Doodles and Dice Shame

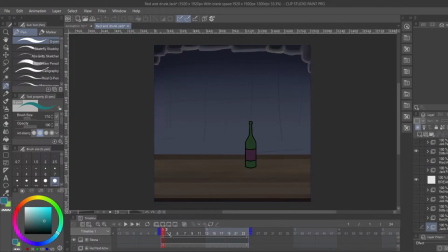1983s
Starting right. I had it sit here for a bit, and then look at that. I overextended it to the right because it's going to go left, and I knew that red was grabbing it, so he probably would overextend to grab it and then start pulling it towards himself.
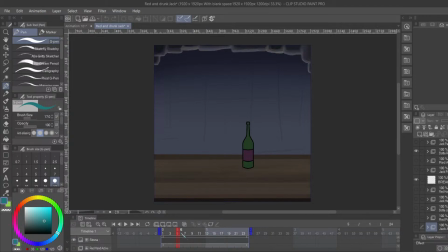2000s
And there's a frame that's really close to where it used to be, right? It's like barely moved at all. Barely moved at all. Barely moved at all. Oh, it's starting to move. Okay, that was a big jump. That was a big jump, right? It was more towards this grid line, and now it's all the way to the left.
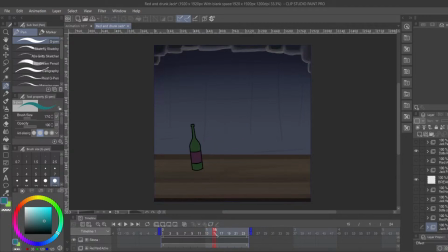2018s
And that's because it's moving the fastest there. Ooh, that was a big jump. He pulled it towards himself as he was sitting back down, so it moved really far and really fast there. And then it's almost in its ending position, but it's overextended to the left, overextended to the right, and it's finally reaching middle.
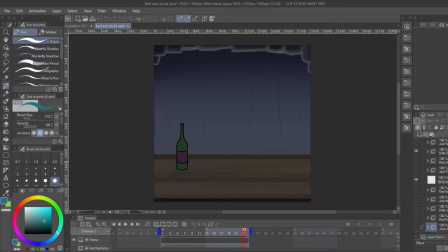2036s
And that's where it's in the middle. So everything I was saying about the ball and all about the impact and everything like that, like there's barely any frames in the middle here because it's moving pretty fast. And we'll see this even more exaggerated with how Jack pulls it, because Jack's pulling it magically, so it's moving even faster. And I'm going to show you how the frames are spaced down here in a second.
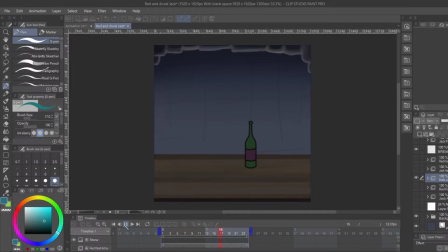2057s
But you can already kind of tell, right? This is in a stable position. Overextend it to the left. Wow, that's really crucial. I overextended it to the left twice because I knew that he was going to pull it really, really fast.
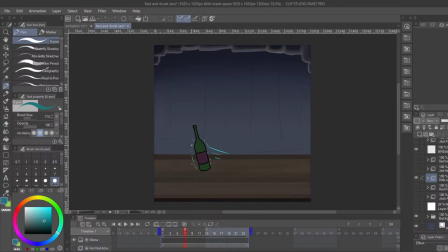2076s
So it was probably going to get off balance. And then, wow, what a jump already. What a big jump. What a big jump. What a big jump. And now it's finally in its settled position. I overextended to the right, I overextended to the left, and now it's in its settled position. Those overextensions make it look more like a bottle.
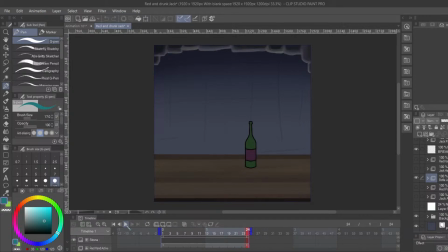2095s
Here, I'll show you just it moving. Woo! Pretty good. Sorry, I just patted myself on the back there. Um, and Jack's hand here, you notice that when he touches the bottle,
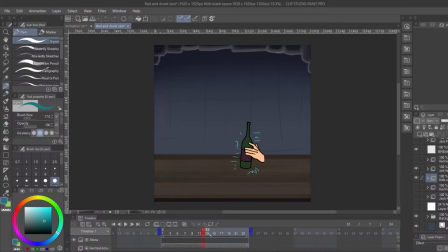2112s
it kind of moves his own hand back. So that's that impact, right? It's flesh. So it's impacting his hand there, and from the force of it, his hand moves back. Then his hand moves forward again, overextends a little bit to the left, and then it settles into its final position.
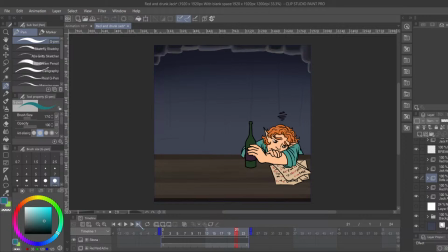2128s
Jack himself doesn't move that much. Jack is just sitting there. I think I have a blinking animation for him, maybe? Oh, maybe that's in the other half. But yeah. Everything I'm talking about there with pacing and impact is there, right?
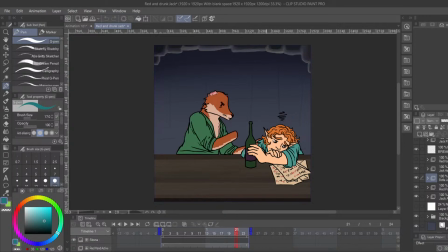2144s
And flesh is flesh. His hand really had to cock back a little bit when he caught that bottle. Uh, I also started with a start point, which the start point was to the left, and I ended with the right.
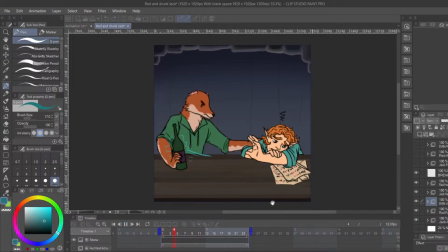2157s
I had red come over a little bit because I needed it to be smoother in the other half of the animation, and that's unfortunately a limit of me having to animate 2 seconds at a time because I refuse to pay a lot for an animation program.
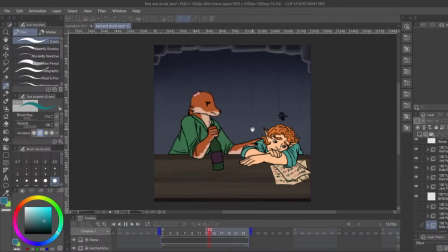2170s
But even with this, I started with him over here, and I moved him to the left, and that was my start and end. I had impact frames aplenty, and I had pacing that was inconsistent, right?
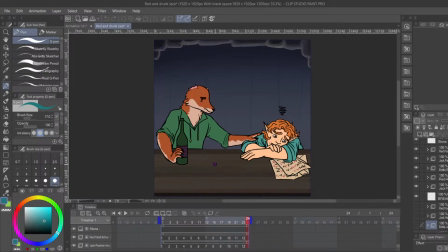2184s
The pacing of the bottle in the middle is very inconsistent.
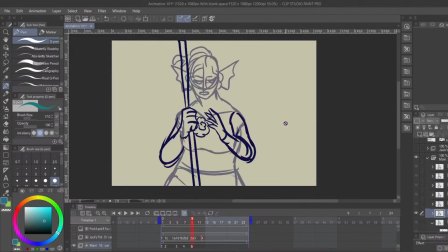2187s
I'm kind of just repeating myself here, but I think this is one of my better animations for the community, so I'm trying to show you that I'm not making this up. This is the actual steps that I use to make an animation. Um, I love your animation stuff.
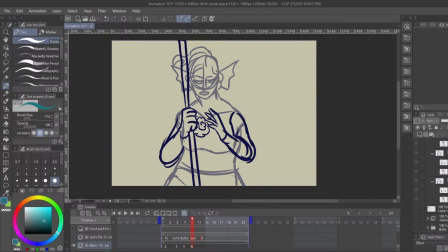2201s
Earned back pat. Thanks so much. Okay, so right now, this is a 5-frame animation. I have pacing where it's 1, 2, 3, 4, and 5.
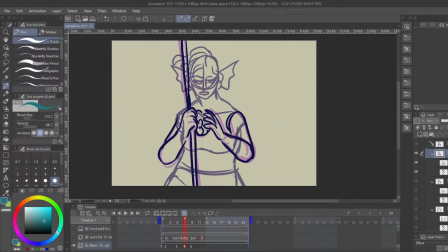2217s
We already have an impact frame here, but I think what I want to do is have an impact frame that overextends a little bit to the right.
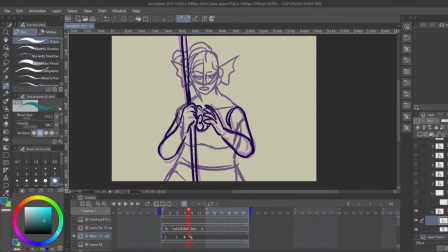2228s
So we're going to put a frame in between 4 and 5 here called 4A.